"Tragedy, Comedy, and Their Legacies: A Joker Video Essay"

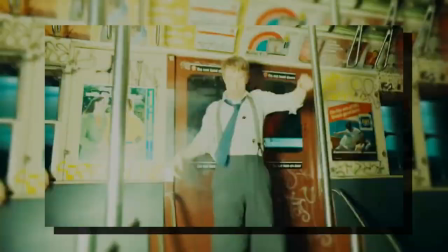[16:36]
Arthur has a gun. Arthur shoots and kills two of the men in self-defense before pursuing and gunning down the third in cold blood.
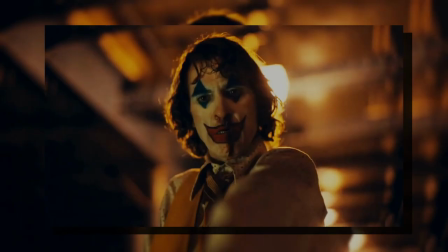[16:43]
For the first time in the movie, Arthur comes out victorious. But of course, there is a problem with this victory.
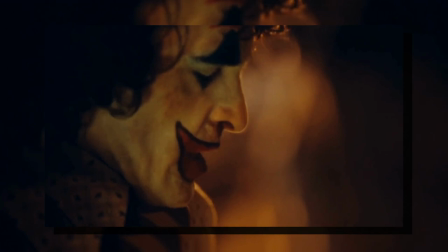[16:49]
He has just killed three men. The audience is forced into feeling a sense of relief, and maybe even happiness from this scene.
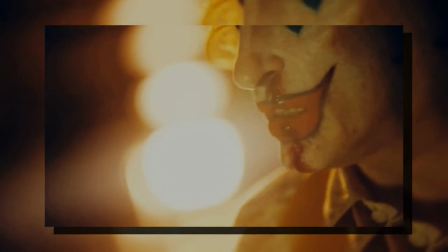[16:55]
But thinking of it from a truly rational standpoint, killing other people is not something to be celebrated.
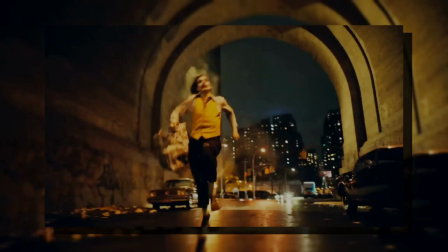[17:00]
This means the audience is left confused and conflicted about their own feelings, but also about where the movie will go from here.
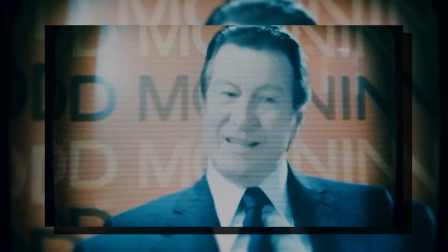[17:06]
Is this another tragedy in a seemingly endless string of them Arthur will be a part of? Or is it the first step in his rise to betterment?
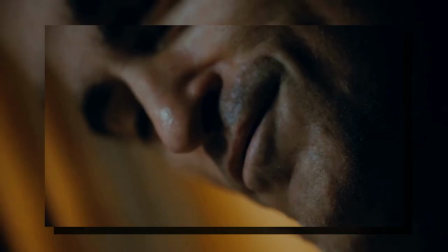[17:12]
Either answer is problematic in some way, the first because of feeling, and the second because of ration. Neither one can be entirely correct.
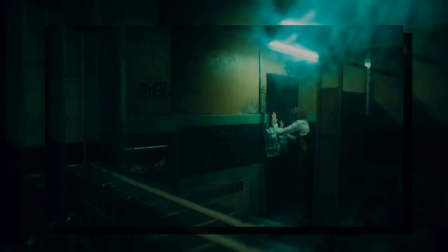[17:18]
Regardless, that question will be on the audience's minds as we move into the next stage of the film. However, something that is quite clear is how Arthur himself feels about the crimes he has just committed.
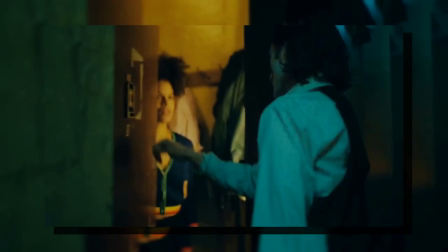[17:27]
He dances in the bathroom directly afterwards, and then barges into the elevator woman's apartment and kisses her.
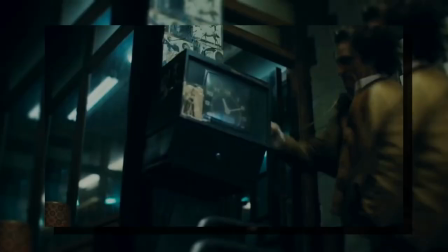[17:33]
The next day, he walks out of his job, but not before sowing doubt amongst his co-workers and destroying or vandalizing property.
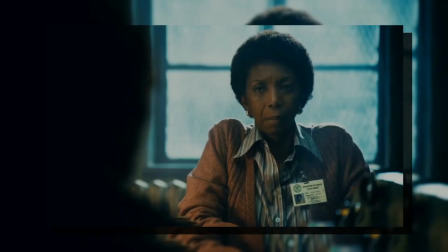[17:39]
In the second and final visit he has with his counselor, he tells her he's finally beginning to feel like he actually exists, and he stands up to her when she continues to ignore him.
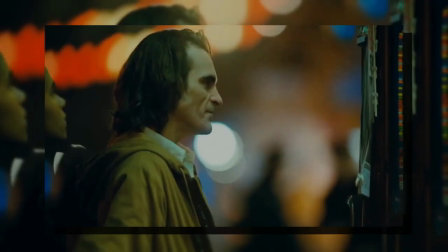[17:47]
Finally, he performs at Pogo's comedy club for the first time and then goes on a date with his new girlfriend.
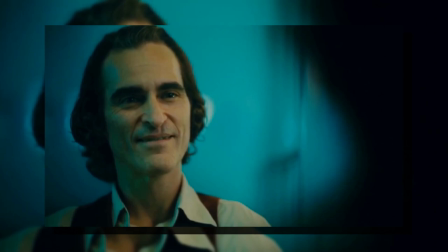[17:52]
For Arthur, this is definitely a new stage, one that might lead to him actually feeling good for the first time in his life.
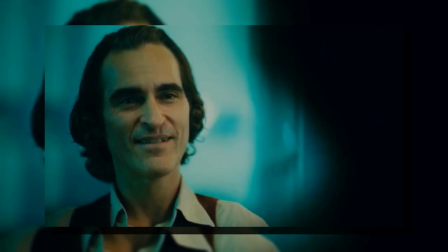[17:59]
But for the audience, the events we see are much less clear-cut. For starters, even before a twist over his girlfriend is revealed, all the scenes with her feel somewhat off,
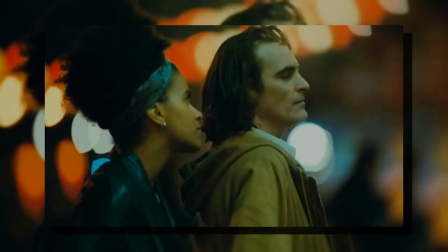[18:08]
starting and ending at odd times, and her having somewhat unbelievable reactions to things.
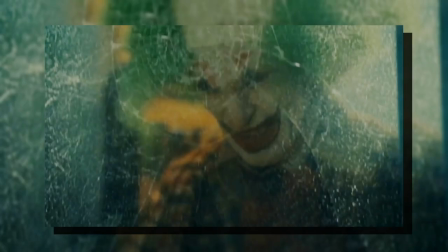[18:13]
Then, in regards to him walking out of his job, he was already fired before it, so any sense of victory isn't really warranted.
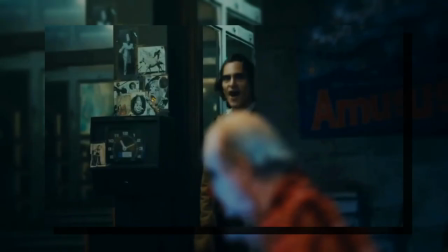[18:19]
He also doesn't succeed in turning anybody against Randall, and his attempt to jokes lead to awkward silence for everybody other than him.
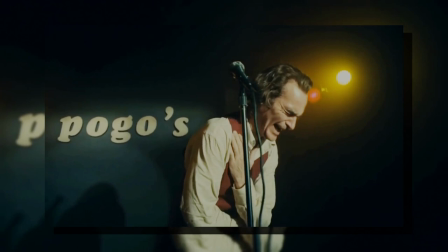[18:26]
This awkward silence continues in the comedy routine that he does, as he is so nervous at first that he can't do anything but laugh.
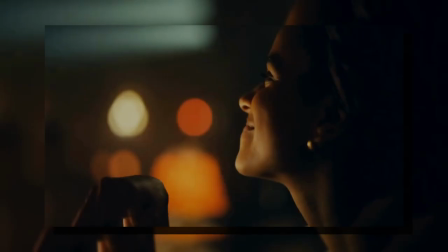[18:32]
He does appear to turn his comedy routine around, but the canned laugh track after the audio fades is not very convincing proof.
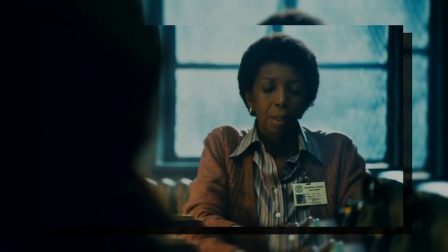[18:38]
Finally, in regards to his counselor, even though he is able to stand up to her, she still doesn't listen to him,
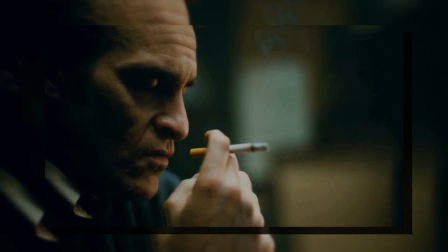[18:43]
instead completely ignoring what he's just said, and giving him the bad news that he won't be able to see her anymore and he won't be able to get access to any of
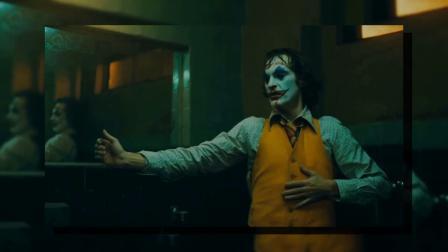[18:49]
the drugs he needs either. So with these events too, the audience cannot be sure as to whether they are happy or whether they are sad.
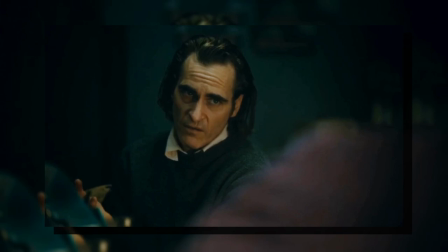[18:56]
The walking out of his job scene, as well as seeing the counselor, might cause further feelings of catharsis, but rationally, they are far from relieving. In the next few scenes, our perception of them as tragic once again lines up with Arthur's view of them and as such, I won't really be commenting much on them.
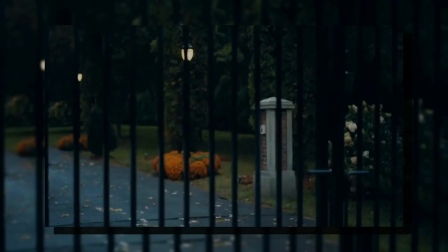[19:13]
Arthur finds out Thomas Wayne might be his father and he tries to meet him, but he is stopped at the gates of his mansion.
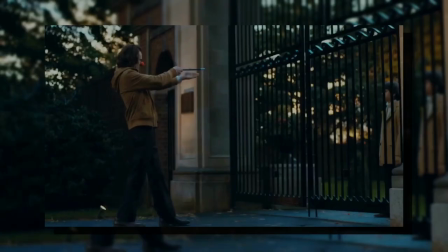[19:19]
There, he meets a young Bruce, dressed in basically the same outfit as he is. It makes sense as to why Phelps would cease the disconnect between Arthur's feelings and the audiences at this point,
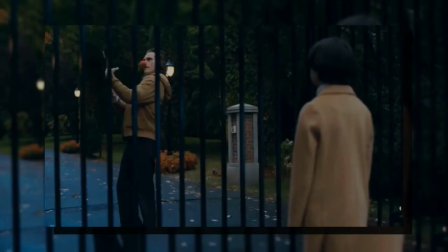[19:27]
as this scene is supposed to instead show how wealth and privilege left the two very different lives for the two characters which,
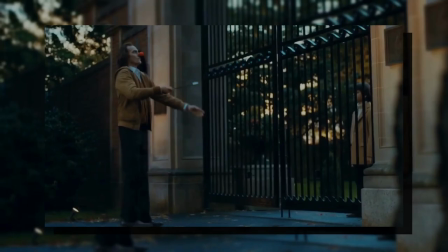[19:32]
as the Joker says in The Killing Joke, aren't really so different from each other. The similar clothing reinforces the point.
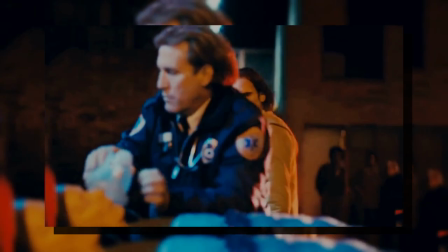[19:39]
In the next scene, Arthur's mom is rushed to the hospital after running with the detectives who are looking for the subway murderer. the first instance of actual repercussions for Arthur's actions.
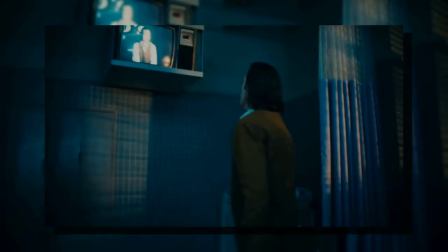[19:47]
While she's in the hospital, Arthur achieves what could have been a great personal victory. A clue of him is played on his idol Murray Franklin's show.
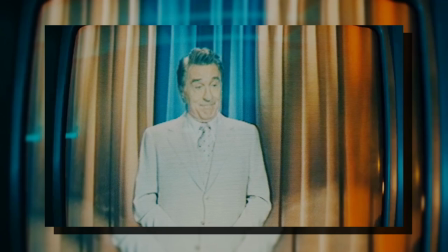[19:54]
Unfortunately, though, even Arthur receives this moment as tragic, as Murray uses Arthur's clip to belittle him and make fun of his routine.
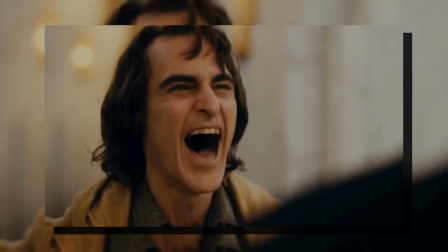[20:01]
Arthur then goes and actually meets Thomas Wayne at the Modern Times screening, where his dad rudely tells him the real truth,
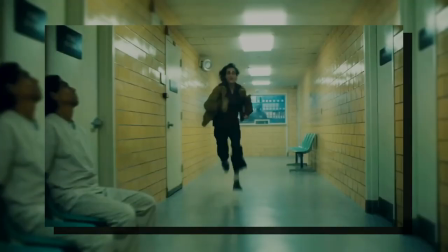[20:08]
leading to Arthur stealing his mother's fowl from Arkham State Hospital, notably another crime that feels more like a triumph,
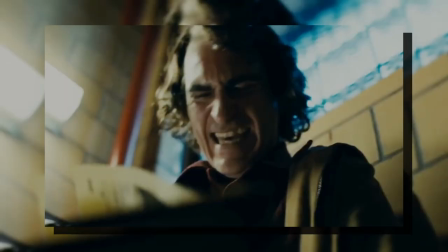[20:13]
and realizing that he is a product of abuse and his mother was much more neglectful than he ever thought. This unraveling leads to another.
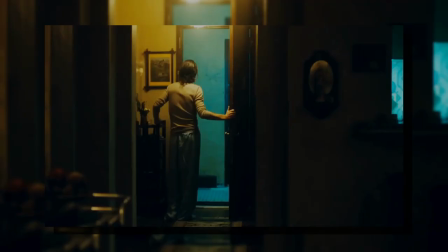[20:19]
As the truth about his apparent girlfriend comes out soon after, Arthur realizes their time together was nothing more than a figment of his imagination.
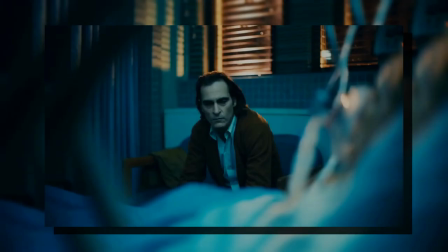[20:27]
With this, Arthur is forced to recontextualize much of the triumph he believed he had felt earlier in the movie.
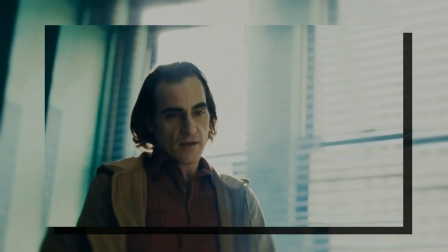[20:33]
This leads us to the scene where one of the lines at the beginning of the video comes from.